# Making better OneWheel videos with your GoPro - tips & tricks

We arrived at the forest, time to charge the batteries a little bit because my knee is starting to hurt from getting in and out of the van. The conversion is starting to take its toll, and in the meantime I'm gonna share some tips on how to make better one-wheel videos, so stay tuned.
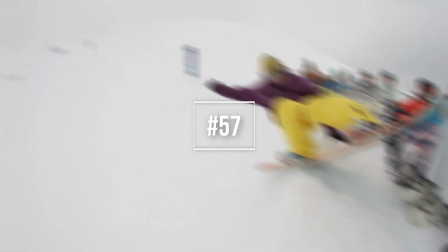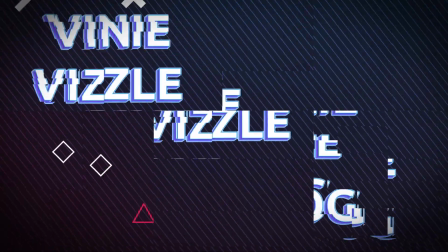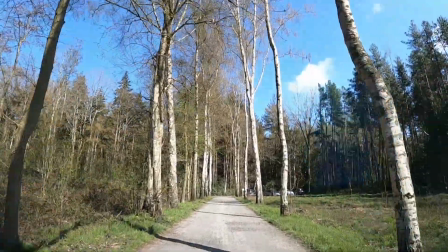And one of the first tips that I want to give you, if making one-wheel videos with a GoPro and it's sunny like this, you really need some ND filters.
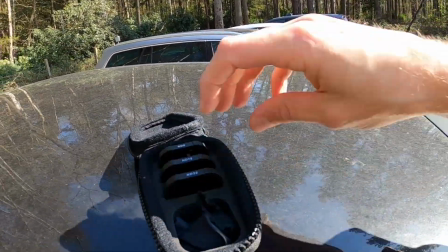I have 3, ND8, 16 and 32, and it's really easy to use.
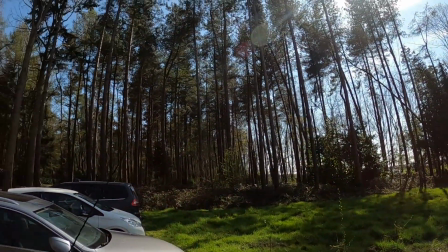It's like kind of a sunglass for the GoPro, and it just goes on like this. And what does this do? It actually creates a really cool motion blur when you're riding. The stuff that's passing by sometimes can be really harsh and sharp, and these things kind of make sure that it's nice and motion blurred. So let's go.
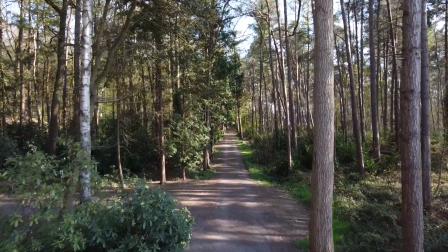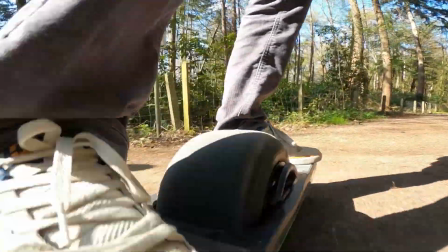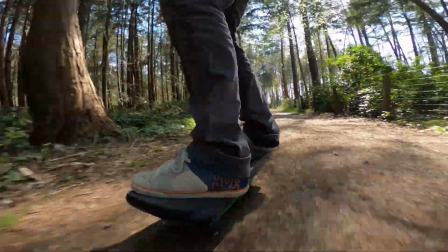And one of the additional benefits of having these caps, these ND filters on, is that they actually protect your lens. I have the GoPro Hero 8, which doesn't have an interchangeable lens, and if something would hit my lens and it breaks, I should replace my GoPro. And with these caps or these ND filters, I actually protect my lens from scratches or breaking or anything else, so goody.
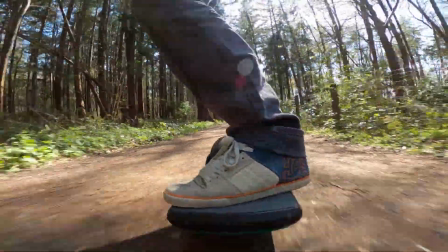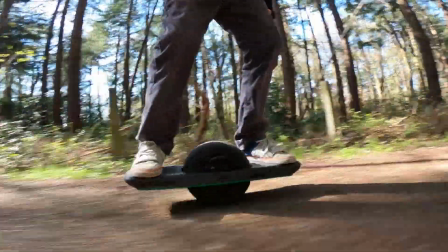To get the full picture, you really want to go for that super view mode.
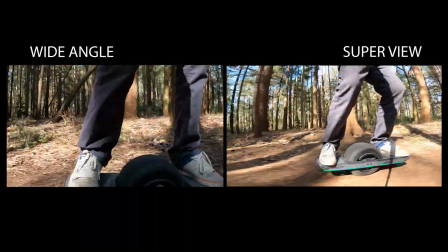Now while I'm talking, I just have the widescreen on, but when you're filming your feet and the one wheel, you really want to get all the action in there, and you want to go for the super view on the GoPro because that gives you the full spectrum of the one wheel.
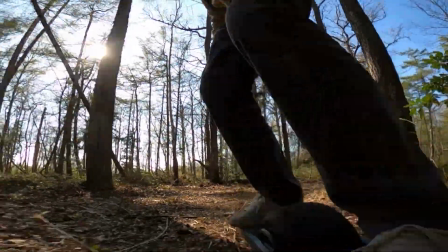Otherwise you're cutting off your wheel or other stuff, and the main focus is on the one wheel, so you really want to get all the one wheel in there. And with this wide angle, it just doesn't catch all the action. So, ooh, what do we have here? A nice bridge. See if we can do something here.
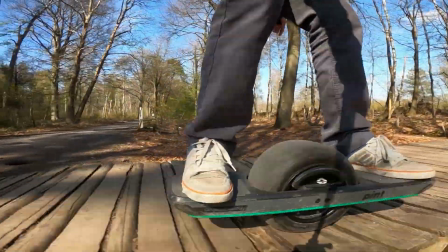When making one-wheel videos, you really want to have some other shots than just the action of the board, and for that we are just gonna set up the camera in different angles and different positions and just ride by them. It takes some effort to set up the camera to go back and forth, but it really makes your video look a lot nicer than it would if you just film by filming your feet or your one-wheel.
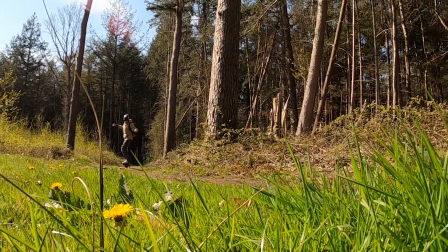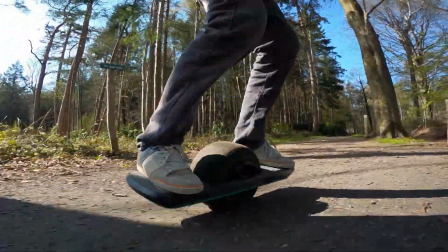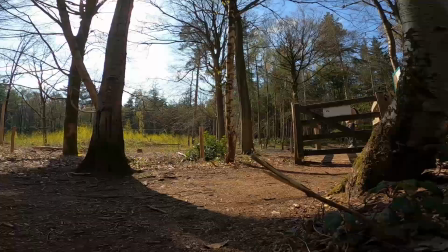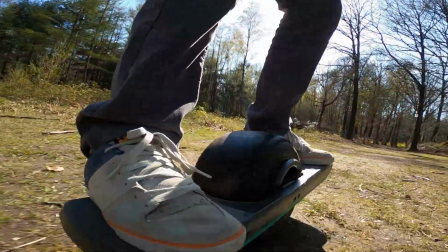So if you have the super view on the selfie stick, you really don't want to tilt it too far,
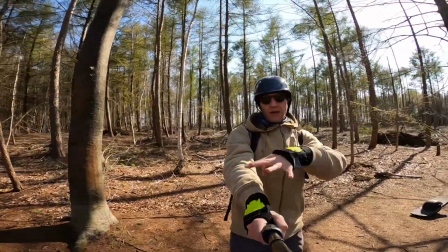because as you can see with the super view now, everything here in my hand and the stick becomes visible. Always make sure that you point the camera like in a smaller angle, that you don't have all the stuff down below in the image. That makes it a lot cleaner and will make sure that your videos look a lot cooler.